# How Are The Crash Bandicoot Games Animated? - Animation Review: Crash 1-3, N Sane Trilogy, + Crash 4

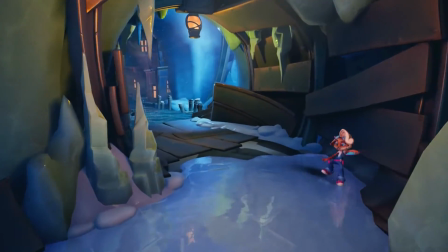(12:09)
Coco, on the other hand, isn't trying to skate elegantly like she was in the Insane Trilogy, but she keeps her focus and does her best to stay composed.
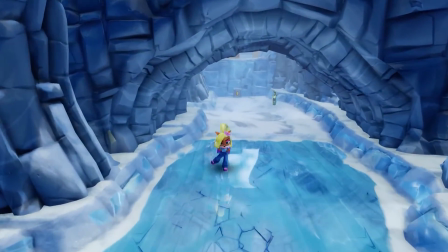(12:17)
Admittedly, I do like the animations from her on ice in the Insane Trilogy more.
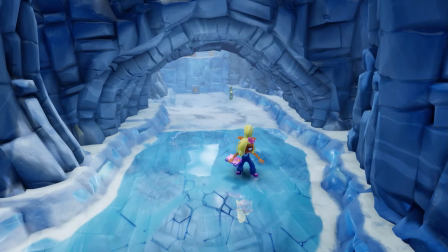(12:21)
In Crash 4, she is slowly fading back into her idle pose, but in the Insane Trilogy, we get a proper distinct sense of her being on ice.
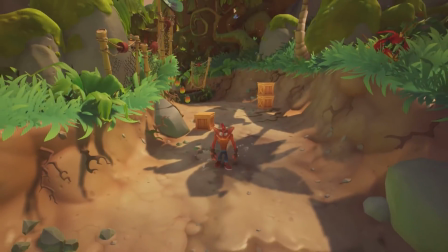(12:29)
I also like Crash's swagger when he's walking in the Insane Trilogy, but I get that the swagger wouldn't be as indicative of his personality in Crash 4.
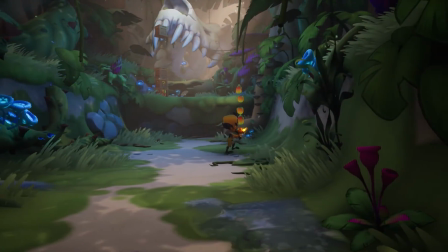(12:37)
Plus, there are now several characters that have to match the pacing of his step that aren't just Coco.
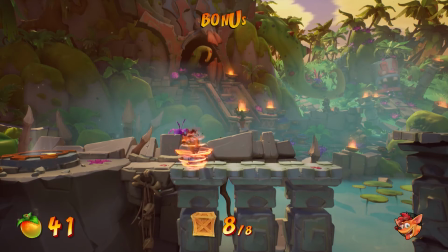(12:42)
Then we have the attack animations. New to this Crash game is the difference between the spin while standing still and while moving.
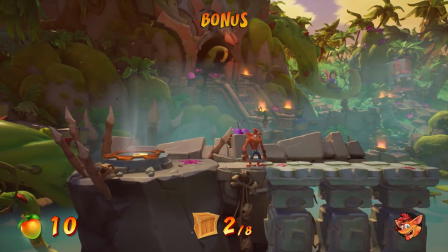(12:50)
The first thing I did when I saw this was check if it was in the older games, thinking I had noticed until now.
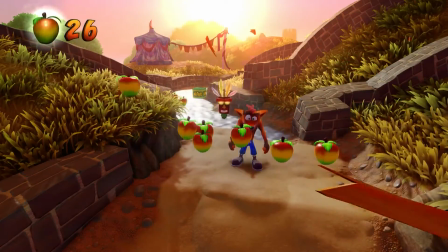(12:55)
And it is. Kinda. But it just wasn't shown in the animation itself.
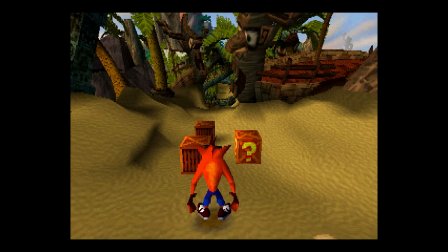(12:59)
The one constant of the spin is that it always comes out frame 1, but the cool thing about it is always how the look of the spin itself is achieved.
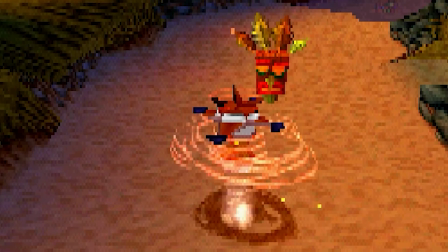(13:08)
In most of the games where Crash spins, there's a separate model used for the spin itself.
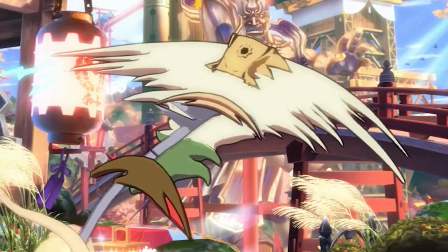(13:13)
It isn't unheard of for games to literally model their motion smears, and it looks pretty convincing.
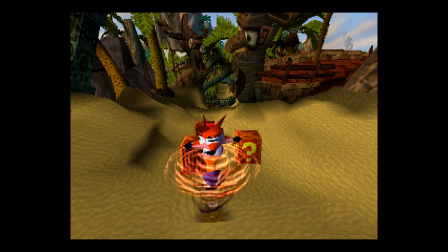(13:19)
The spin in Crash 1 had this very short recovery to it, but the other versions dropped this.
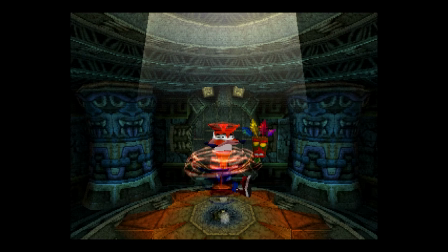(13:24)
Crash 2 incorporated the limbs, so it's clear he's using his foot in it too.
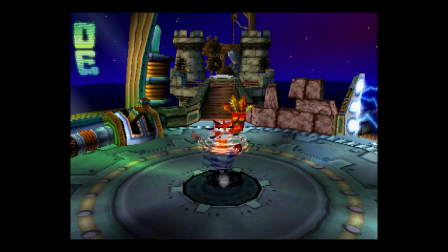(13:29)
Crash 3 had a different spin depending on the level. Some places had the same spin as Crash 2, but in some levels there's no limbs in it at all.
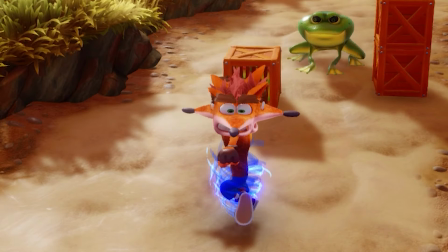(13:37)
Then the Insane spin is a sort of hybrid of the earlier ones. Now, I say that because the way the faces are stitched together kinda reminds me of how Crash 1 did it.
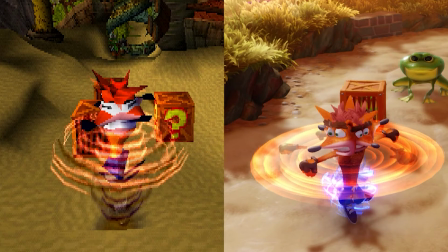(13:46)
There's also a recovery to it again. And these look great, but I am a sucker for how the motion smearing was actually modeled within the original spins.
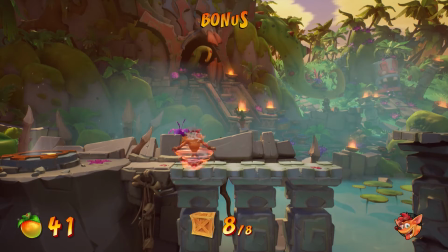(13:54)
In Crash 4, the spin is really fast and straightforward, but the best part of this version is Crash's expression while spinning.
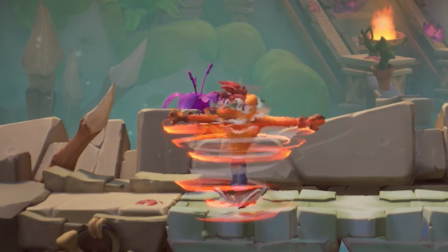(14:01)
Excellent touch of personality. The recovery part returns here too, so combine that with his face expressing, and this is definitely my favorite spin.
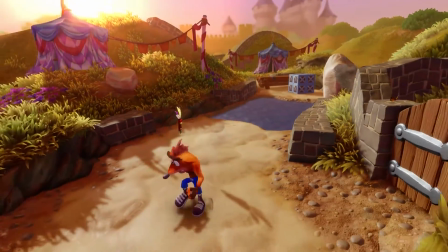(14:10)
Additionally, the dash spin is replaced with a spinning kick,
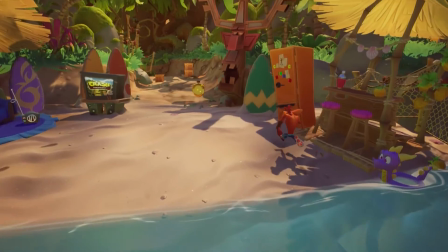(14:13)
which works great with being an attack that follows from the dash and further expands Crash's straightforward arsenal of moves.
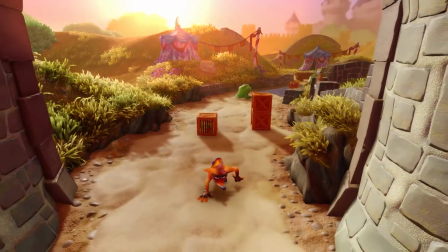(14:20)
Their crawling animations are, interestingly, like basically the most animal-like animations they have.
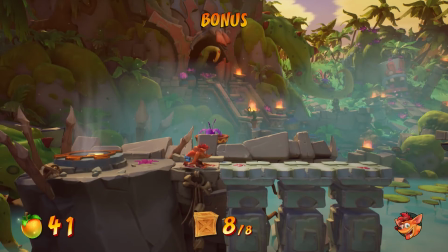(14:26)
Just look at how focused Crash is on his prey. And once again, this crouch animation now has a clear anticipation.
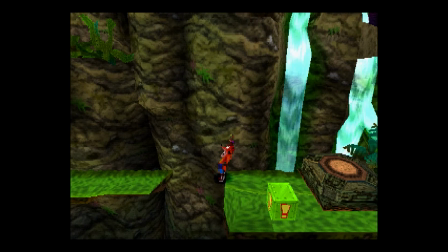(14:33)
Ledge animations also return in Crash 4, which I found were previously only in some areas of Crash 2.
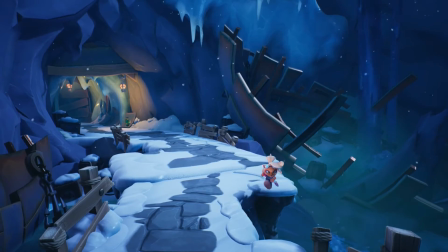(14:39)
These are great for signaling to the player that they're about to fall over. I love how Crash 4 treats its ledges because there's also a small force that keeps you you from falling over.
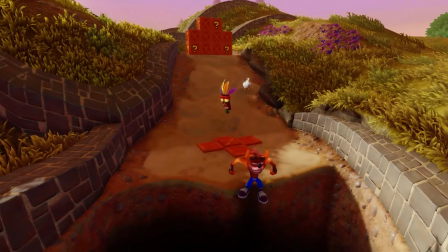(14:48)
As we know, the Sane Trilogy has issues with its edges, so it's cool that they added this.
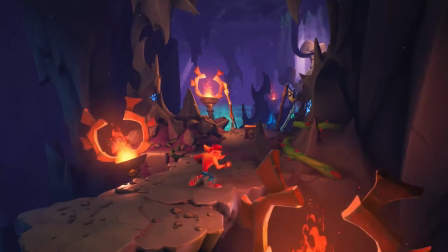(14:54)
Then, when Crash or Coco jump off of ropes, they have this structured animation where they jump off.
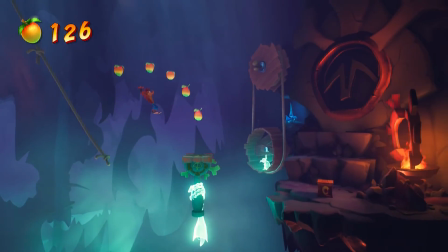(14:59)
Like, the arc is consistent every time they do it. For precision-based platforming, the consistency of jumping off ropes is really appreciated.
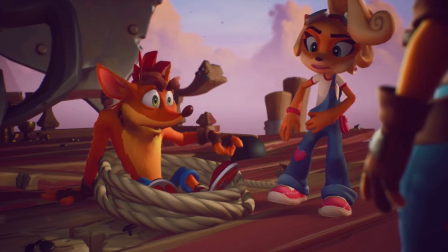(15:07)
In terms of facial expressions, both of these characters' faces are practically defined by their personalities.
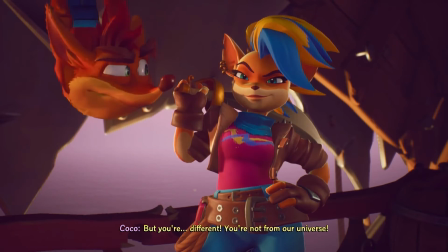(15:13)
Crash has this massive snout that he always works into his expressions, but he also has larger eyes to avoid being obstructed by it.
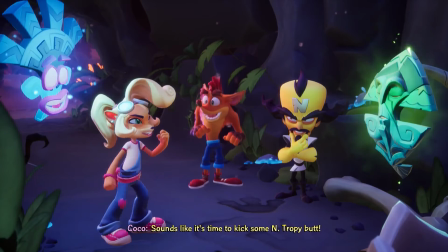(15:20)
He's able to be scared out of his mind, be loony, and, new to this game, be a lovable dummy.
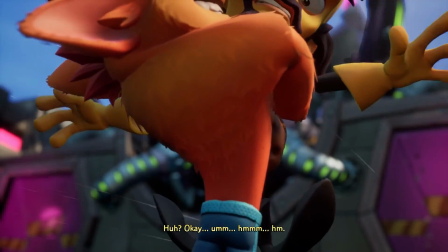(15:26)
He's always quick to love and not directly cause the chaos.
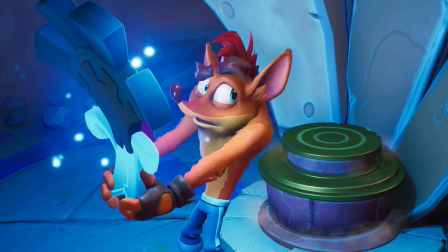(15:29)
This lovableness is great as it adds more to his personality and without losing that craziness, and it reinforces how terrified he always is.
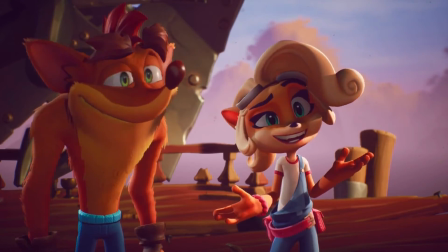(15:36)
Coco's eyes aren't as large, but she has a more orthodox face for more relatable expressions.
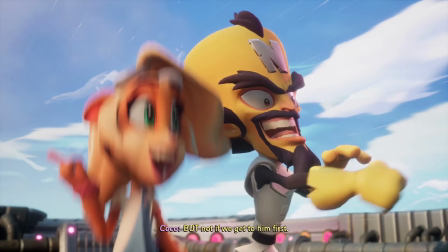(15:41)
Again, Coco is a more level-headed character. We don't see her deformed nearly as much since it'd be so out of character for her.
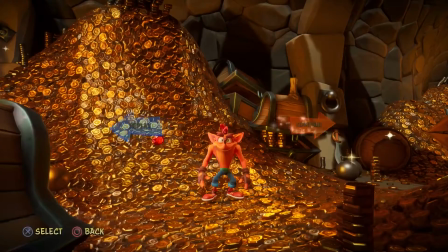(15:48)
It's more like Coco is just used to how insane everybody is around her. Everybody has their own reactions to the idea of replaying a level or moving on.
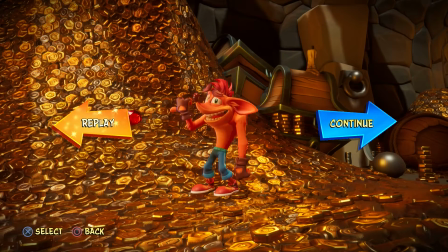(15:57)
Crash is afraid to go back through, which is that acknowledgement of how terrified he is.
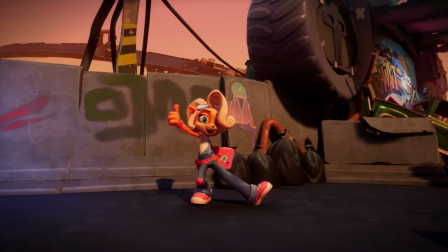(16:02)
Coco's vibing with whatever the player wants, Tawna's like, meh, really? You wanna go back?
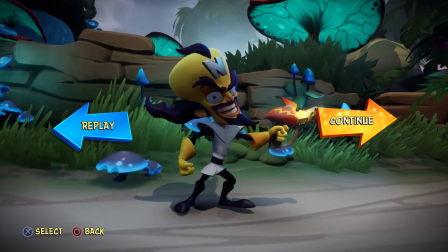(16:06)
And Dingodile and Cortex are just ready to go. Like, they had fun. Like, seriously, they had fun doing what Crash and Coco have been doing this whole time.
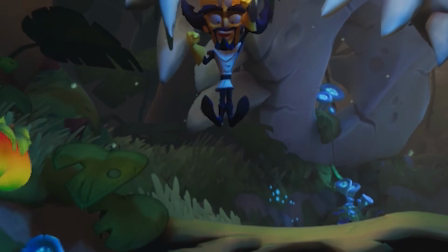(16:15)
Just look at how happy Cortex is to be jumping on the boxes.